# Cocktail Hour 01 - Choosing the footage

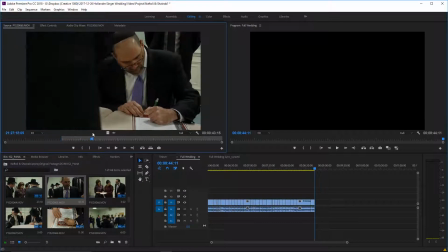[12:36]
Here, witnesses are signing the marriage contract. Actually, not signing the marriage contract, but
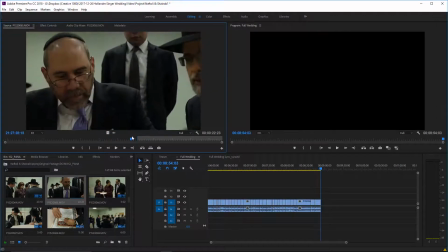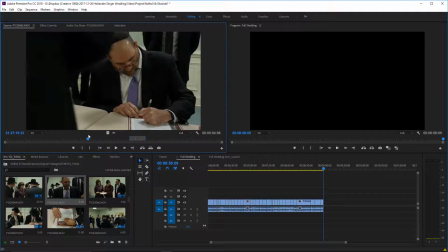[12:49]
see, here's another angle of that same guy signing, so I may be able to use both.
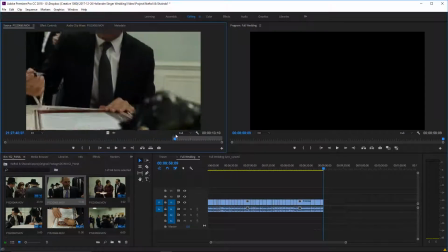[12:56]
We'll see. Here's the next guy signing.
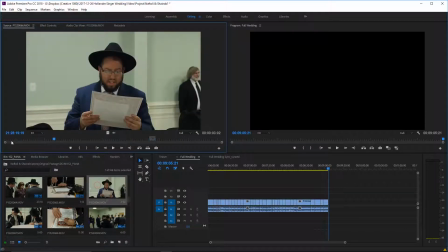[13:05]
And okay, now beginning here is
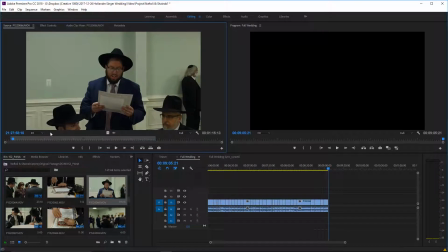[13:11]
this is reading the document where the parents, the two parties of the wedding, in this case the parents, agree to certain things regarding the wedding. They agree that everything has been paid for. It's technically a contract detailing the behind the scenes and the details of the wedding,
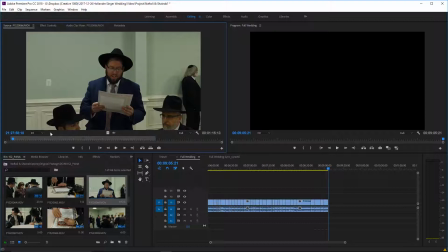[13:29]
and it may make a good narration for the point in the video where we just introduce the wedding and the details and those kind of things. We'll see. Some weddings it works, some weddings it doesn't. It's one of the ways that I can put things together.
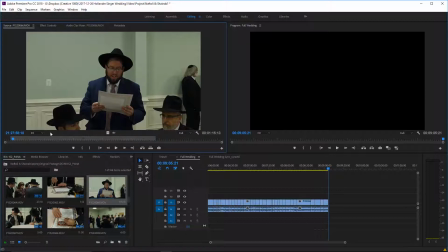[13:47]
It's traditionally done just a little bit before the main ceremony, but it actually doesn't matter where this reading, those 2 men just signed this document followed by reading.
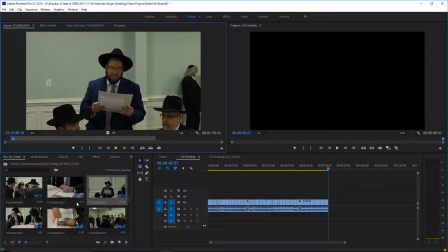[14:04]
It doesn't matter where in the final timeline this ends up, although typically it's done one of the last things before the main ceremony, so we will usually stick it there even if it did happen a little bit earlier, and we'll play around with it soon, and we'll see how we're going to put it together.
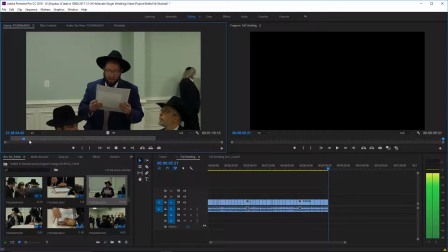[14:22]
As long as I didn't really move the camera during it, which in this case I did,
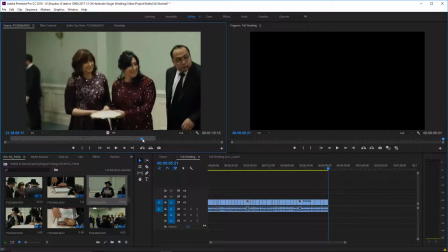[14:30]
we can just single out the whole thing for use. And
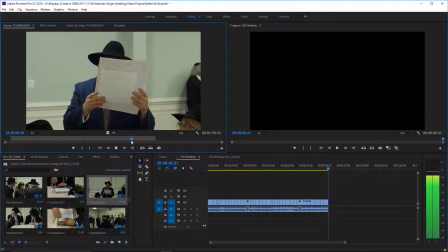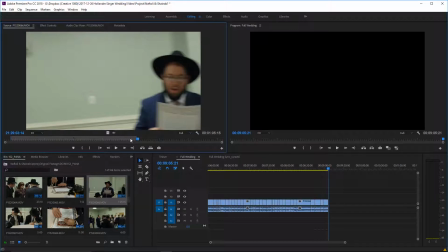[14:38]
you're looking for that word aid. The word aid means witness, and that's the last line. So from the intro sentence to the last sentence, we're going to stick the whole thing in.
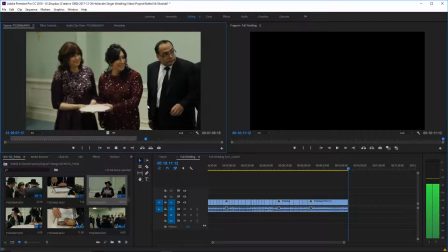[14:49]
And then the next thing that's going to happen is the moms are going to break this plate.
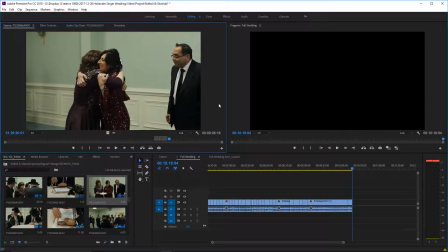[15:03]
Right? And of course that we're going to put in. And then there's typically singing afterwards.
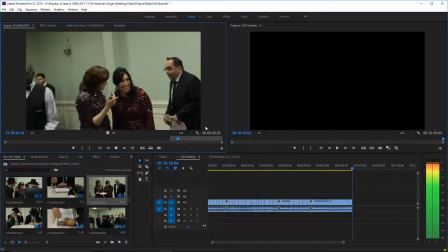[15:08]
So you see I let the camera roll, but I'm not going to use anything.
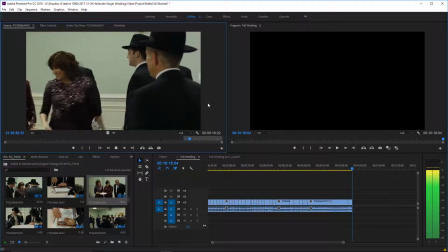[15:13]
Well, we got so that's an important shot.
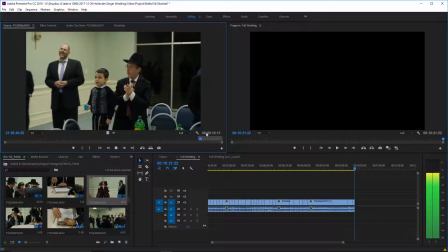[15:20]
And now we'll get some clapping over here.
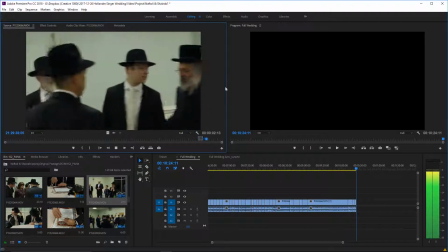[15:25]
See what else we could get.
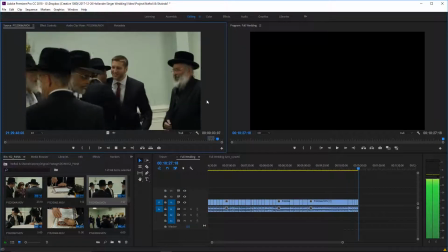[15:29]
This guy here. See, I always play the clip to the end. You never know what you're gonna get there.
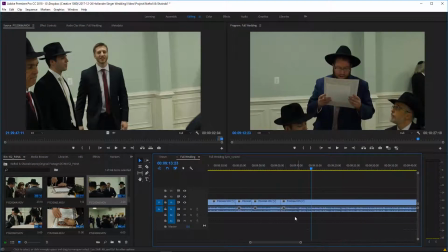[15:37]
Okay, so now because I had moved the camera in the middle, so one of the things I'm gonna do, I'm gonna find that point where I moved the camera. And I'm just gonna cut out not the video, not the audio,
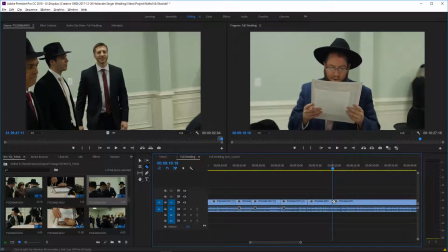[15:57]
but I am gonna cut out that video segment, and that's sort of a note to myself for later that something else has to go in there.
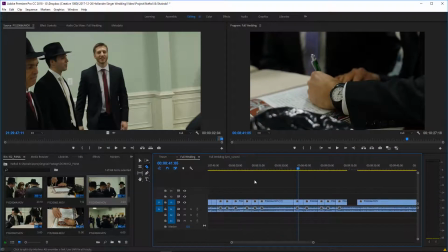[16:06]
So that would be a great spot to just put, I had a certain clip in mind.
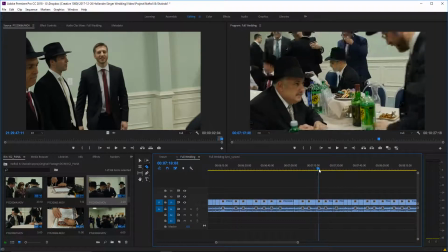[16:17]
That would be a great spot for one of these shots. You know, where you're just seeing guests at a table,
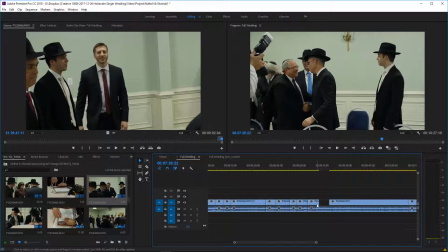[16:23]
can go right in there and you fill in the gap without messing with the audio.
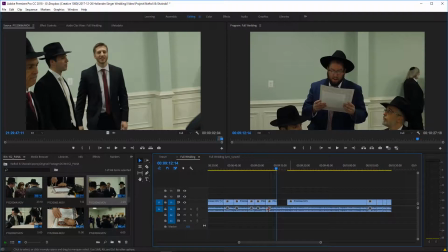[16:29]
Another thing is that we don't necessarily need to put this entire thing.
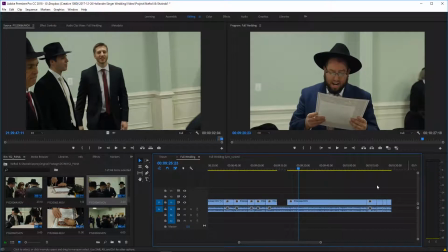[16:35]
This guy read it pretty quickly.